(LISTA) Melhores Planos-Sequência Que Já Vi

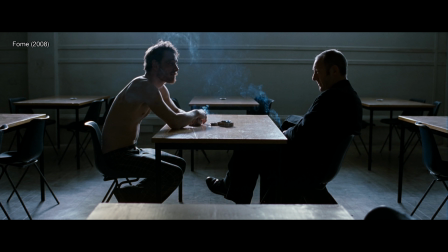[0:09]
Você já ouviu falar no site Apoia-se? É uma plataforma digital de financiamento contínuo e coletivo bem interessante. Caso queira ajudar o Plano Geral a continuar existindo, considere se tornar um apoiador. Você vai receber recompensas bem legais e ainda ajuda na realização de um sonho. O link da campanha está na descrição e um bom vídeo.
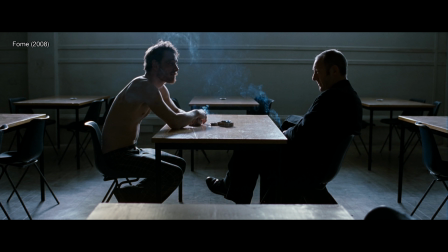[0:31]
A cena começa e termina sem nenhum corte. Podemos chamar isso de plano-sequência, um recurso muito utilizado pelos cineastas e que normalmente o público gosta bastante. Nem sempre pela beleza do plano, muitas vezes por conta da dificuldade de se fazer um plano-sequência bem feito.
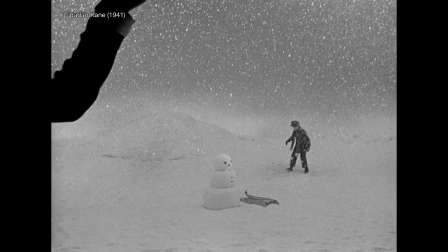[0:47]
Então hoje, falarei sobre os melhores planos-sequência que já vi.
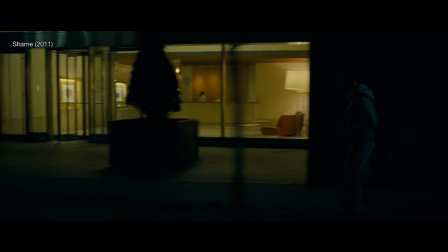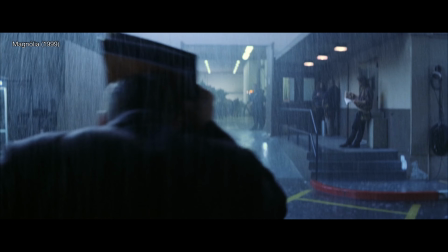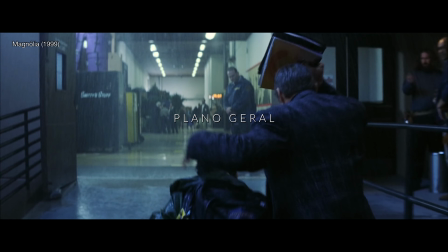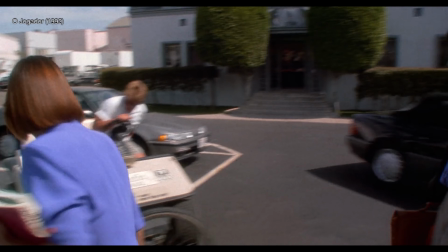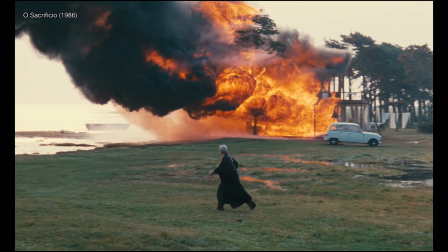[1:13]
Antes de falar do primeiro escolhido, eu preciso avisar que não existe uma ordem de melhor colocado para os três que escolhi.
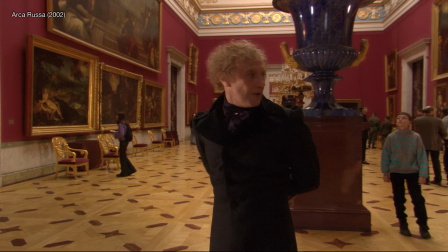[1:20]
Eu simplesmente não consegui decidir. Também não vou colocar nenhum filme sequência, como Victoria ou Arca Russa, filmes que não possuem cortes.
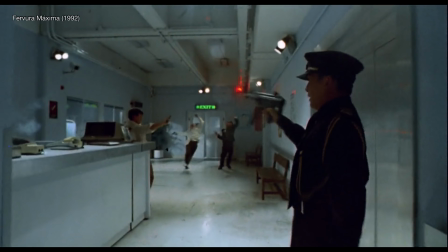[1:28]
O plano sequência pode ser usado para demonstrar basicamente tudo,
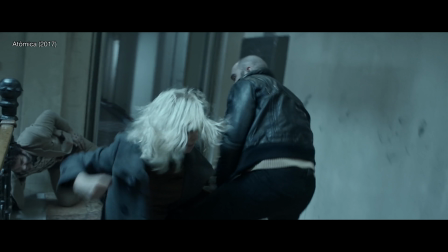[1:32]
mas tenho que admitir que as cenas de ação me impressionam muito, por toda a dificuldade por trás disso.
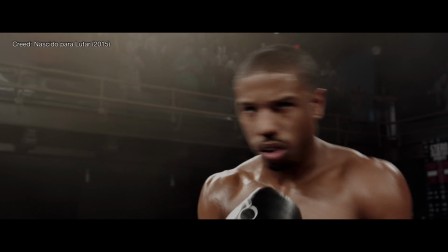[1:37]
Coordenar os dublês, aonde o câmera vai estar, toda a engenharia por trás, a coreografia, tudo isso sem cortes.
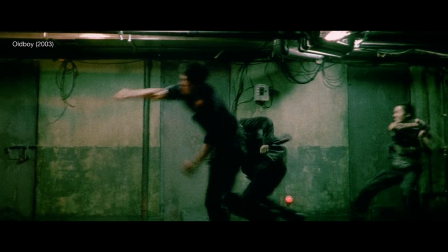[1:44]
No primeiro Creed, temos um ótimo exemplo disso, com Adonis Creed lutando contra um de seus rivais, a luta mais realista de toda a franquia Rock.
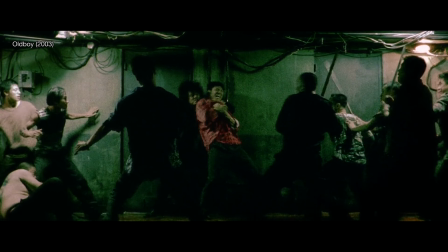[1:52]
Ou em Old Boy, uma cena pesadíssima que demonstra toda a violência e a sede de vingança do protagonista.
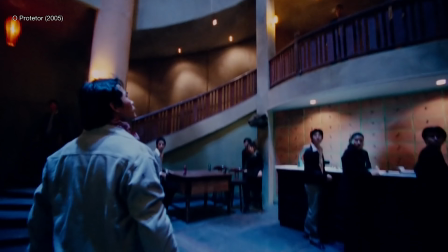[1:59]
Dois ótimos planos sequência, porém, um dos melhores que já vi acontece em O Protetor, de 2005.
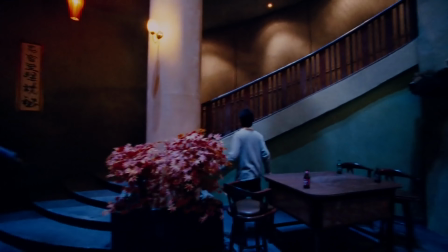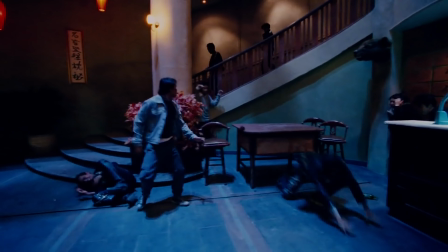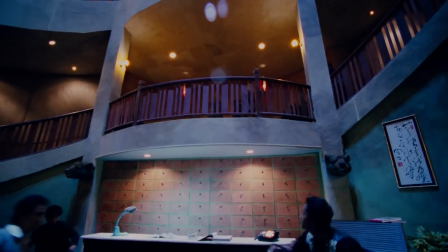[2:20]
A cena dura quase 4 minutos e é incrível.
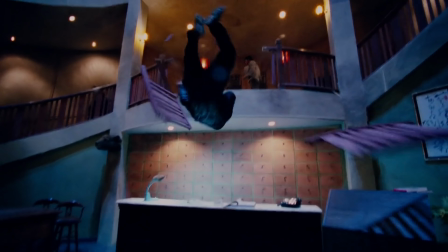[2:23]
Tony Jaa é um monstro das artes marciais e acredito que nessa cena fica bem claro o porquê.
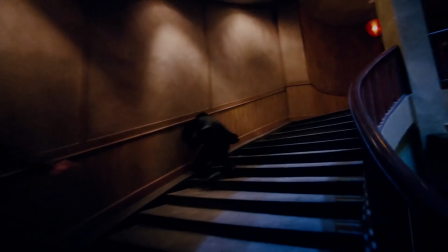[2:29]
A cena demorou 4 dias para ser feita pela dificuldade dela.
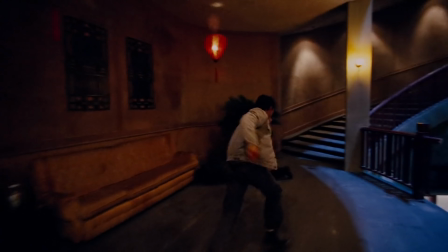[2:33]
Dezenas de oponentes diferentes em diversos cômodos, enquanto o protagonista sobe alguns andares de escada.
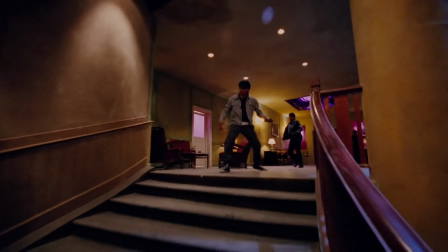[2:39]
Tudo isso porque roubaram o elefante dele, que na Tailândia é um animal muito cultuado e praticamente um membro da família.
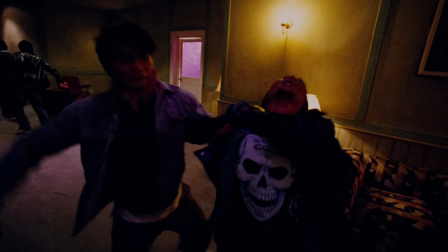[2:47]
Sem dúvidas, é uma das melhores cenas de ação que eu já vi em um filme.
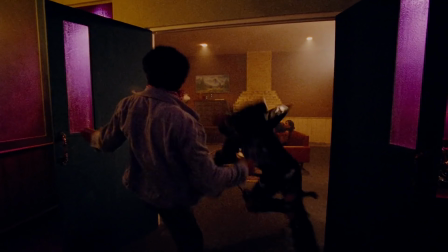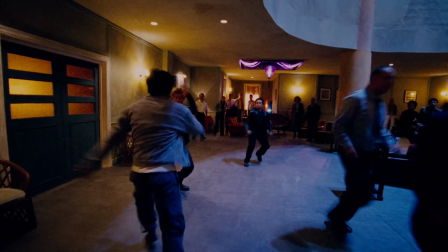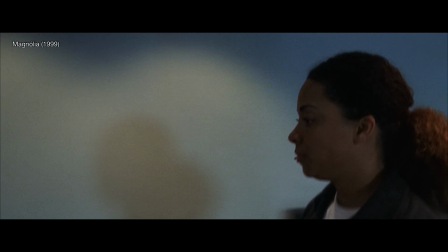[3:03]
O plano sequência também é muito utilizado para mostrar o cenário e os personagens da trama.
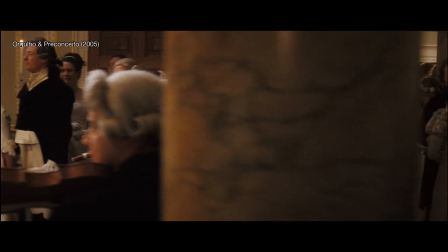[3:07]
Magnolia mostra isso muito bem, acompanhando alguns personagens através das paredes de um prédio.
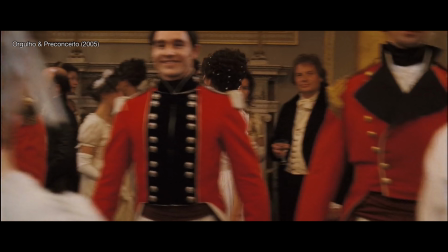[3:12]
Ou em Orgulho e Preconceito, em uma cena no baile, a câmera passeia pelo lindo salão e fica trocando de personagem em foco.
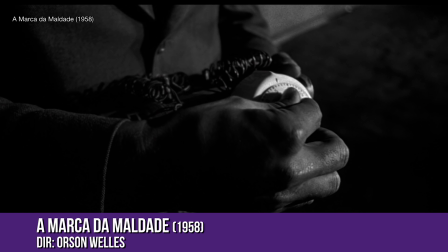[3:20]
Mas um dos melhores planos sequência que já vi acontece em A Marca da Maldade.
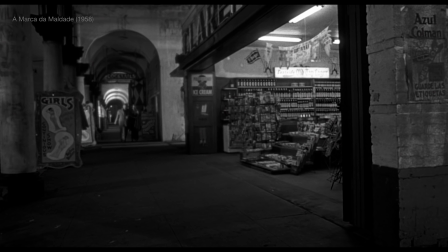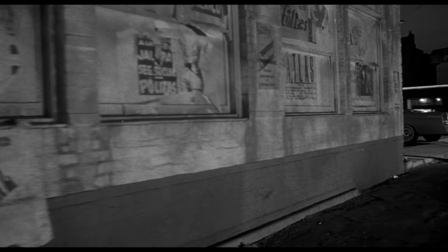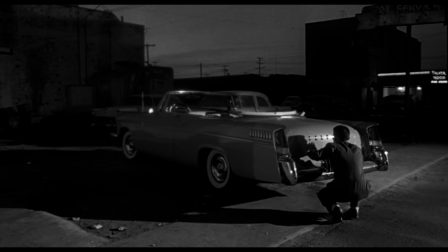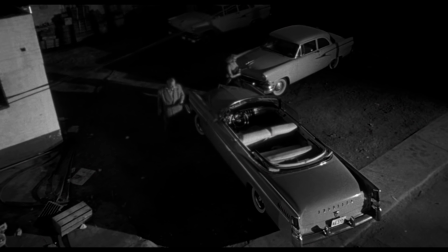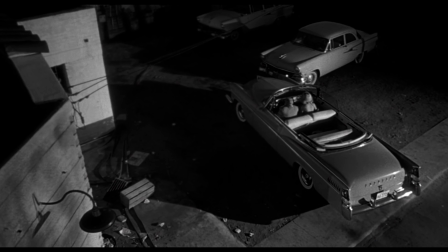[3:49]
Esse plano dura em torno de 3 minutos e 20 segundos, e talvez seja um dos planos sequência mais famosos da história do cinema.
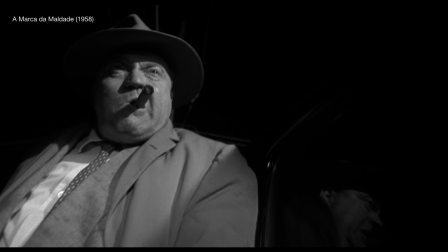[3:56]
Ele foi dirigido por Orson Welles, conhecido principalmente por dirigir Cidadão Kane.
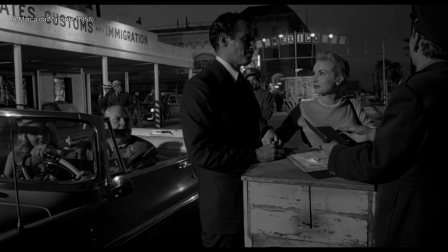[4:01]
Inclusive, Orson é um dos atores do longa. O diretor fez algo espetacular. O plano sequência introduz toda a história do filme.
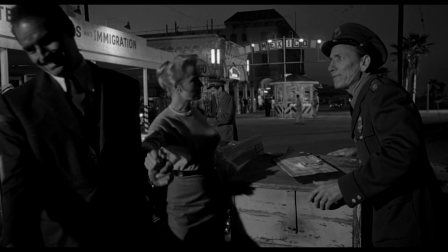[4:08]
Além disso, podemos ver os personagens principais e entender um pouco mais quem são, aonde o filme se passa, qual a trama principal.
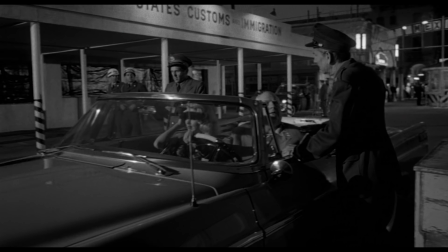[4:15]
Tudo isso no ano de 1958.